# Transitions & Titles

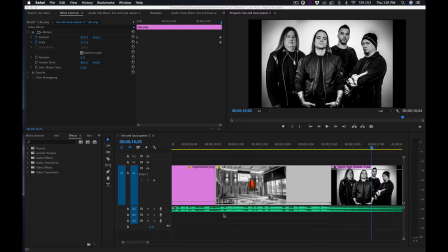All right, so at this point, we need to start adding some transitions in here to make things a little bit run a little bit smoother, right?
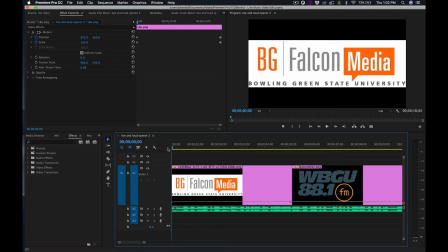So we've got these, we got some motion added to our graphics, and the audio is sounding cool.
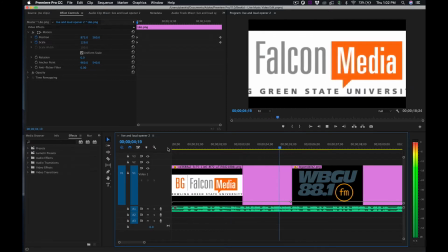Broadcasting live performances from the Stanton Audio Recording Studio in the Michael and Sarah Coolene Center on the campus of Bowling Green State University.
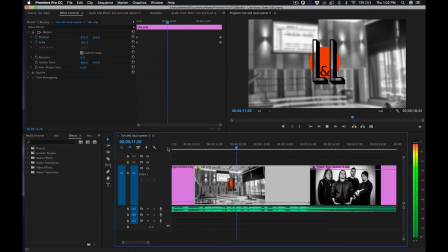This is Live and Loud on WBGU HD1 Bowling Green.
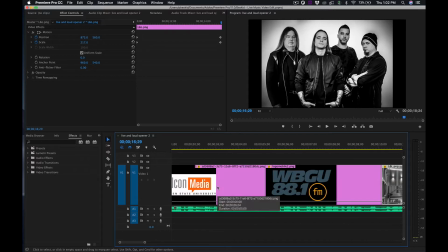All right, so it's just a little bit too jarring when we go from, from graphic to graphic there.
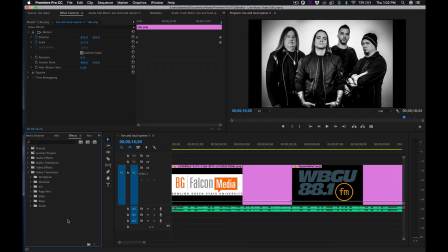It's just so abrupt and everything. So let's add some transitions if we can. So here I'm looking at my different options here for video transitions. Now I don't want to go too corny with it, but I do, I want things to be interesting, right?
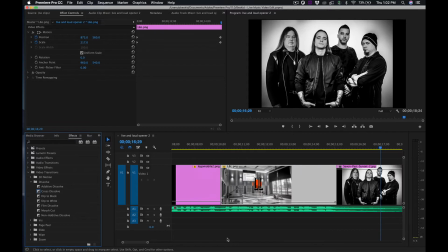So I'm thinking a cross dissolve for sure, just
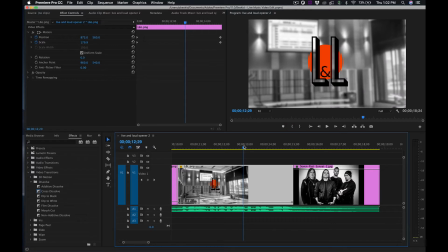between the Live and Loud graphic and the band, just because of the way that last chord and the music hits.
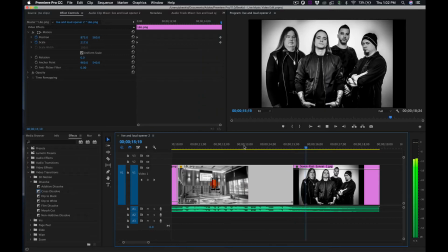And HD1 Bowling Green.
Just slowly, cross between those two. So I'm just going to drag and drop that over here. Let's see how that looks.
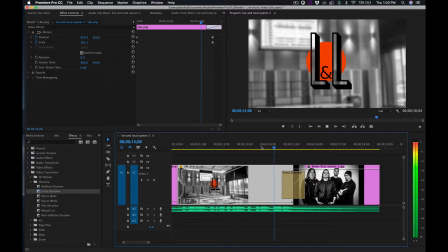Bowling Green.
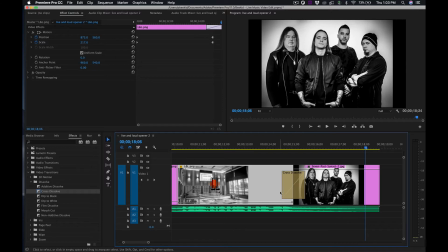Yeah, I think that works really nice.
Bowling Green.
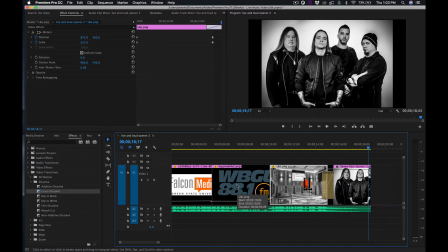All right. So sometimes, again, I like to work, oftentimes it seems like the end of a sequence, and then I would start working backwards.
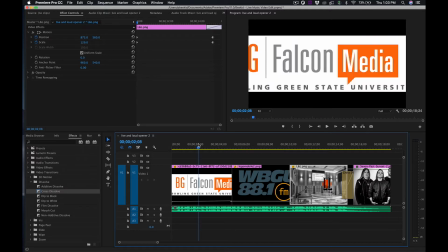So I just want to see how this works. What I might want to do is to, fade up, right?
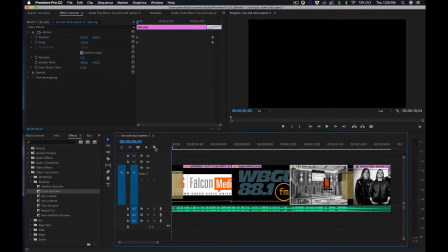So let's see what happens if I fade up from black at the beginning.
Broadcasting live performances from the Stanton.
But do I miss anything, right? Does that force me to miss?
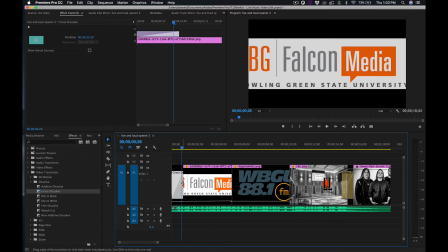Broadcast.
I kind of missed the B in Bowling Green, right? So I wonder if I can make that a little shorter instead.
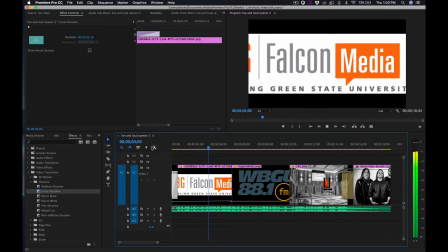Broadcasting live performances from the Stanton.
Or is it really necessary to have that at all?
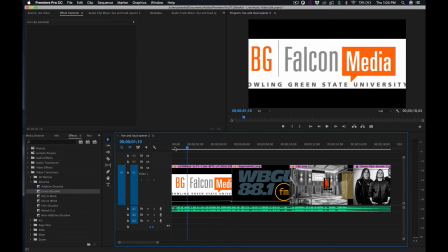So let's just get rid of it and leave it so it just starts. Maybe this would even look like the thumbnail, right? So we give some love to Falcon Media and to Bowling Green State University as the thumbnail of our video.
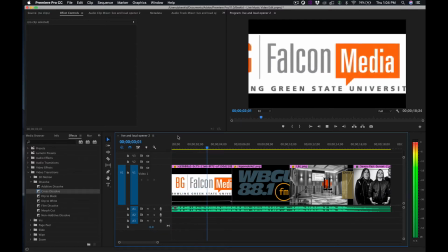Broadcasting live performances from the Stanton Audio Recording Studio in the Michael and Sarah Coolene.
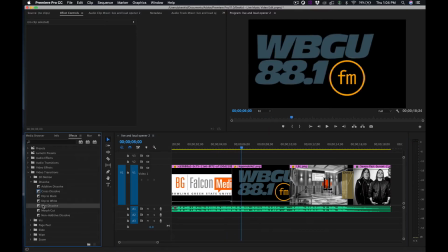All right, so let's look at some of these other dissolves and see if we like film dissolve.
Studio in the Michael and Sarah Coolene Center.
Looks like I might have a little bit of a stutter at the beginning of my.
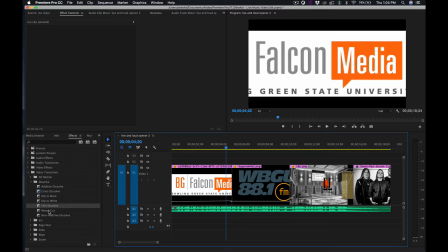I don't necessarily want to see that, but let's try some of these other things too. Maybe an iris. Let's see.
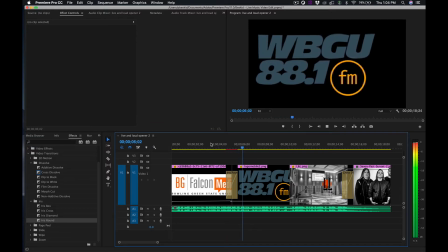Audio Recording Studio in the Michael and Sarah Coolene Center on the campus of Bowling Green State University.
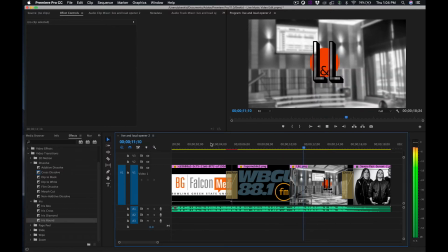This is Live and Loud.
I kind of like that. All right. And let's see, what other thing could we do to make it interesting?
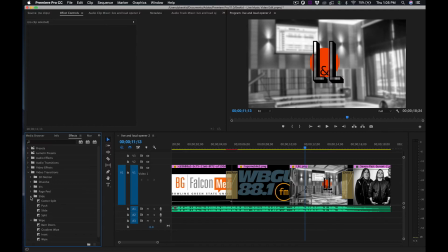We do a slide or wipe. Let's try this gradient wipe and see how we like that.
This is Live and Loud on WBGU HD1 Bowling Green.
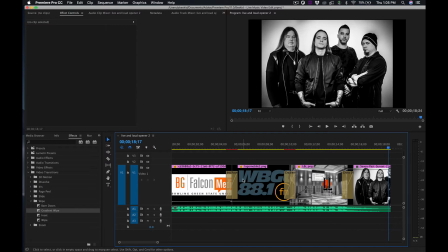All right, I'm kind of digging it. What I'm gonna have to do is probably go back and adjust some of those little keyframe issues.
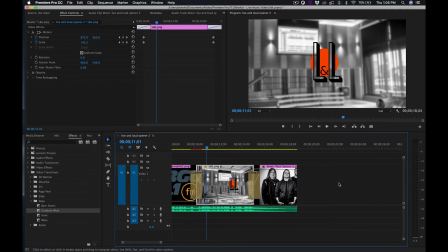This is Live and Loud.
But I'll be doing that later. The next thing that I want to do is add the title to the band, right? So I think that's going to be an important one. Let's go ahead and create a new legacy title.